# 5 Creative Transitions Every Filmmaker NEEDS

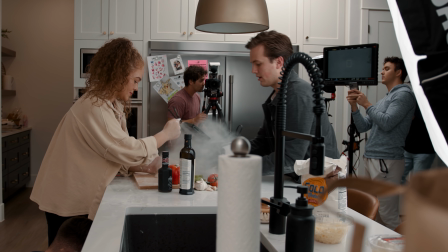15s 3, 2, 1, spray. Here we go.
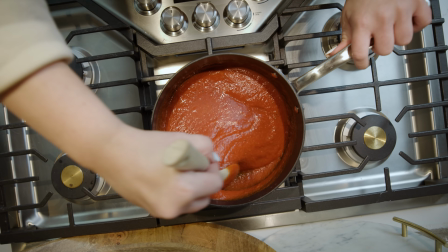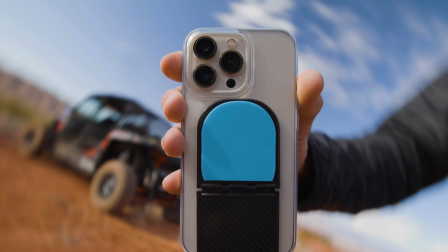What's up YouTube? In today's video, I'm going to teach you 5 creative transitions every filmmaker needs.
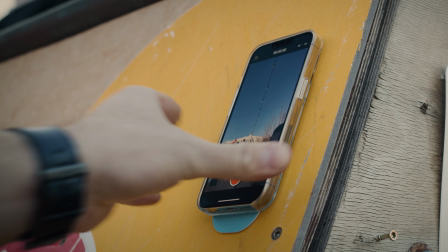37s
I just wrapped shooting a commercial for Flipstick, and in the commercial, there are 8 different scenes,
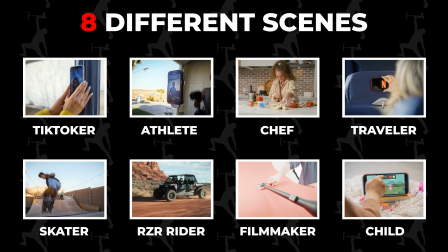43s
each tied together with creative transitions, some of which were a lot harder than others.
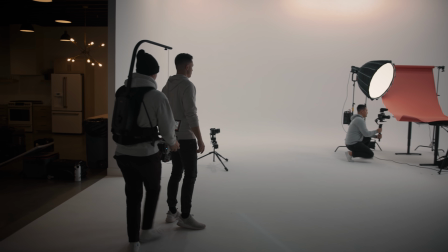48s
This video will mainly be covering how I shot these specific transitions for this commercial,
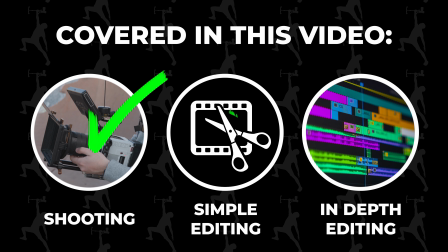53s
and I will not be going over in depth how I edited them to look the way they did.
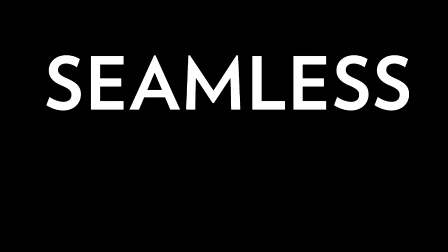57s
We have an entire course over at Time FIlmmaker on how you can shoot and edit seamless transitions.
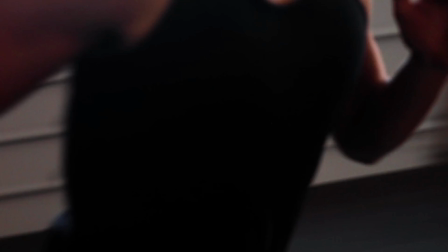63s
So if you're hungry for more tutorials on this subject, Seamless Video Pro is a great place to start, and we'll drop that course link in the description below.
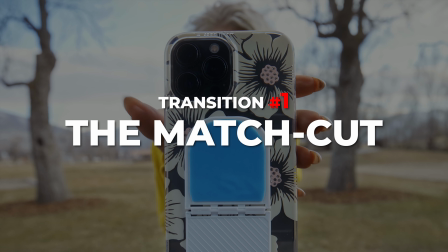70s
But moving on to how I shot these 5 creative transitions. Starting with the first transition, the camera rotation match cut.
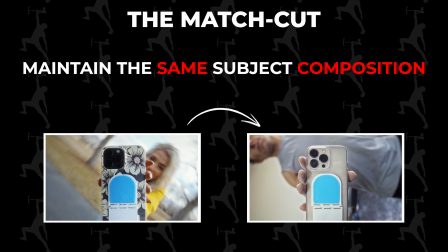78s
A match cut transition is essentially when you stitch 2 shots together with the same dominating subject and composition, but the background changes.
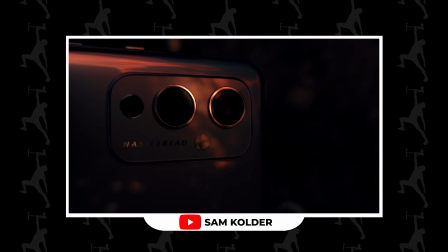87s
Now, I've seen this used in a few different scenarios, first by Sam Kohler with his OnePlus video, and then again when Landon reviewed the Mavic 3. The trickiest part about doing this transition with a phone is that I had to figure out how to mount the phone to the Red Raptor I'd be shooting on.
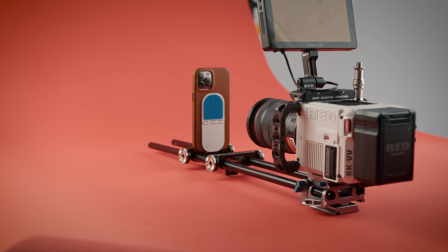101s
So Nate Taylor and I took all the smaller parts we had and built a small rig that lived on some NATO rails, and then Hollywood taped the phone to it.
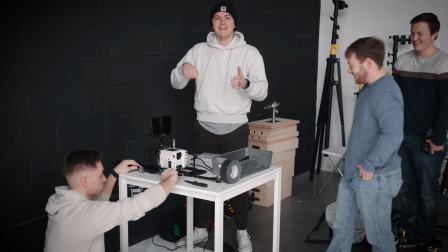108s All right, so Nate, walk us through what you're doing. I'm etching my initials. From my angle, it was like Nate was just etching into the Raptor.
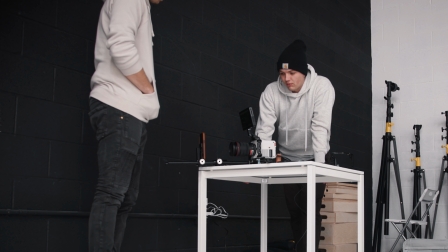115s I was like, I'm happy with it. Nate, great work, dude. Thank you. Oh, it looks so cool, you guys.
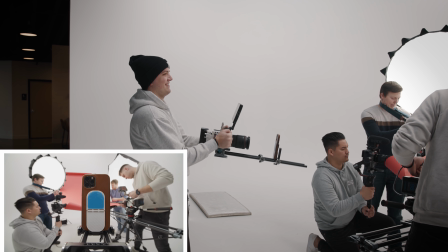122s This looks better. Oh.
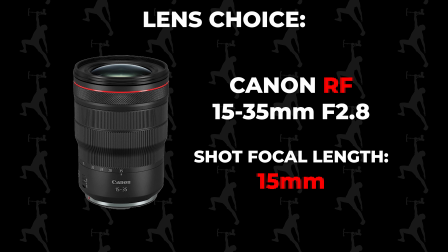126s
For this shot specifically, we used the 15-35 RF lens and kept the lens at 15mm.
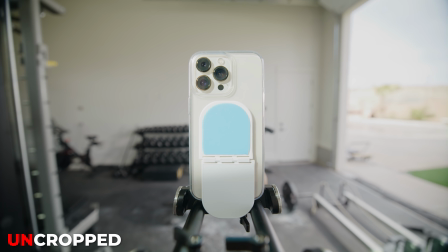132s
The NATO rails were in the shot, but we knew that we'd be cropping in a lot in post, so it didn't bother us. Now for getting the actual shot, that was the fun part.
Come back a little bit.
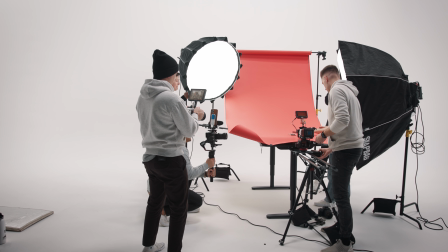143s Everyone should think you're working. And 3, 2, 1, action.
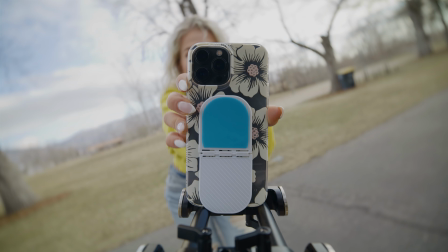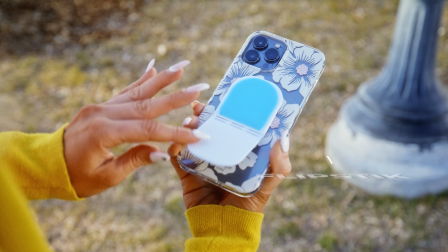153s
So the Flipstick product for this commercial helps your phone stick to any surface, right?
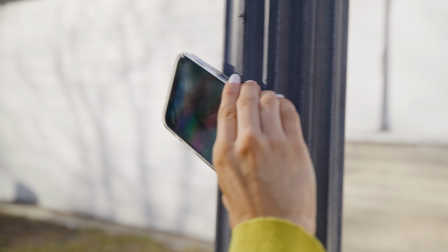158s
So to remove the phone from the surface, you're supposed to twist off and pull. So that was our transition, twisting the phone off.
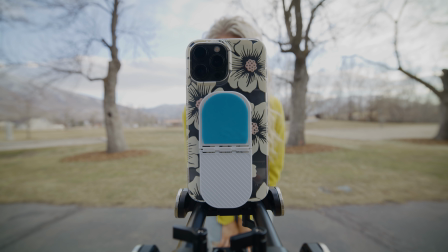166s
So with the phone mounted on the rig, I'm basically showing the audience, the viewers of this commercial,
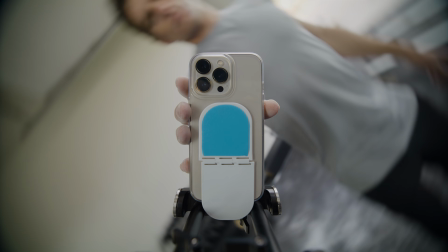171s
the POV of the Flipstick with the audience behind it as it's being removed and applied from a surface.
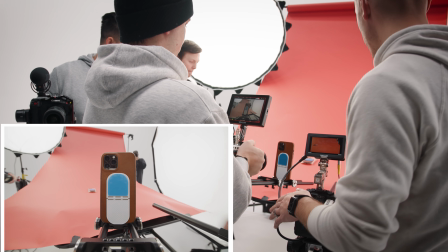178s
So to imitate the twisting movement, all I did was rotate the camera 90 degrees each direction.
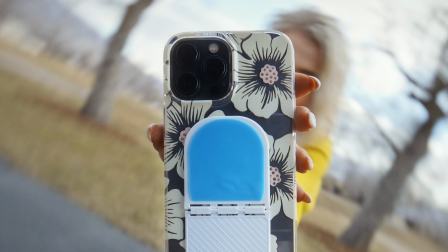183s
And this transition happened twice in the video. Once from our TikToker scene to the athlete, and then again from the filmmakers to the razor riders.
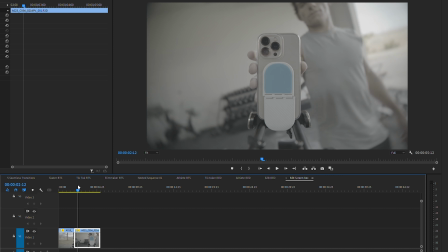190s
And then all it's left to do in post is cut when the background is in peak transition, aka when there is the most motion blur so that the cut feels more seamless.
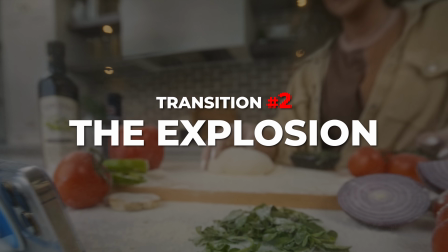198s
Transition number 2 was the explosion shot.
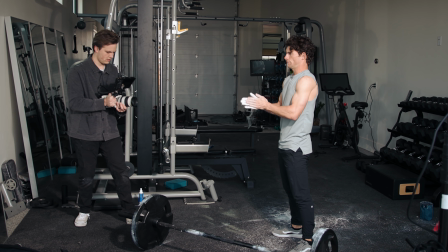201s
This shot was very unique and took a lot of takes before I was able to nail both the in transition and the out transition.
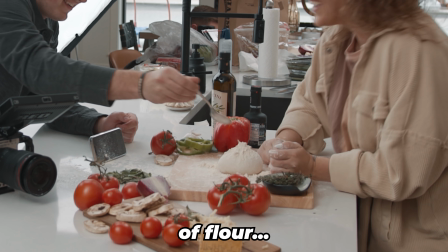210s Just an absurd amount of flour. That's what I think might work.
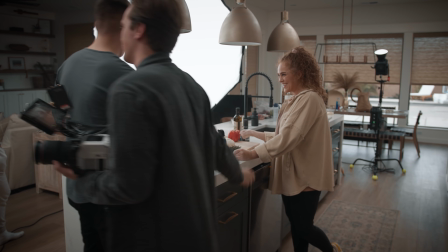216s Yeah. All right, Nate, you do your job. 3, 2, 1, spray.
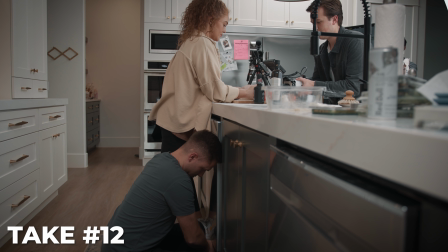223s 2, 1, spurts. Action. Guys, just get Raptors dirty like it's nothing.
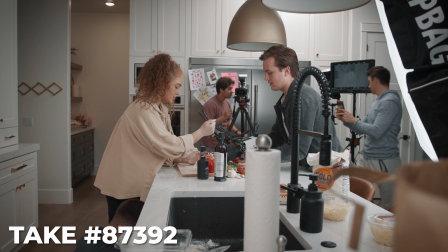230s And 3, 2, 1, spray.
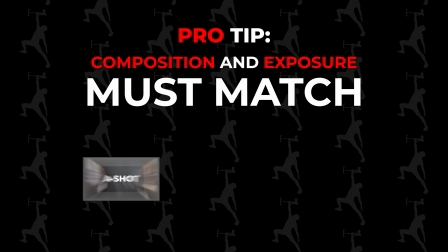235s
For a creative transition to really work, you need your A clip and your B clip to match in composition and or exposure.
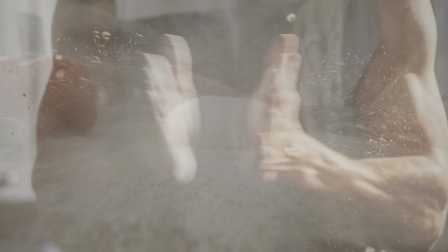243s
So I had to make sure that the athlete's hands clap in the exact same spot of the frame as to where the chef's pizza dough is being hit.
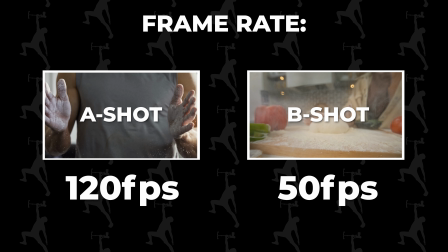250s
I shot the athlete's shot at 120 frames per second and the chef's at 50 frames, mainly to give me some freedom in post for speed ramping and helping it feel more epic.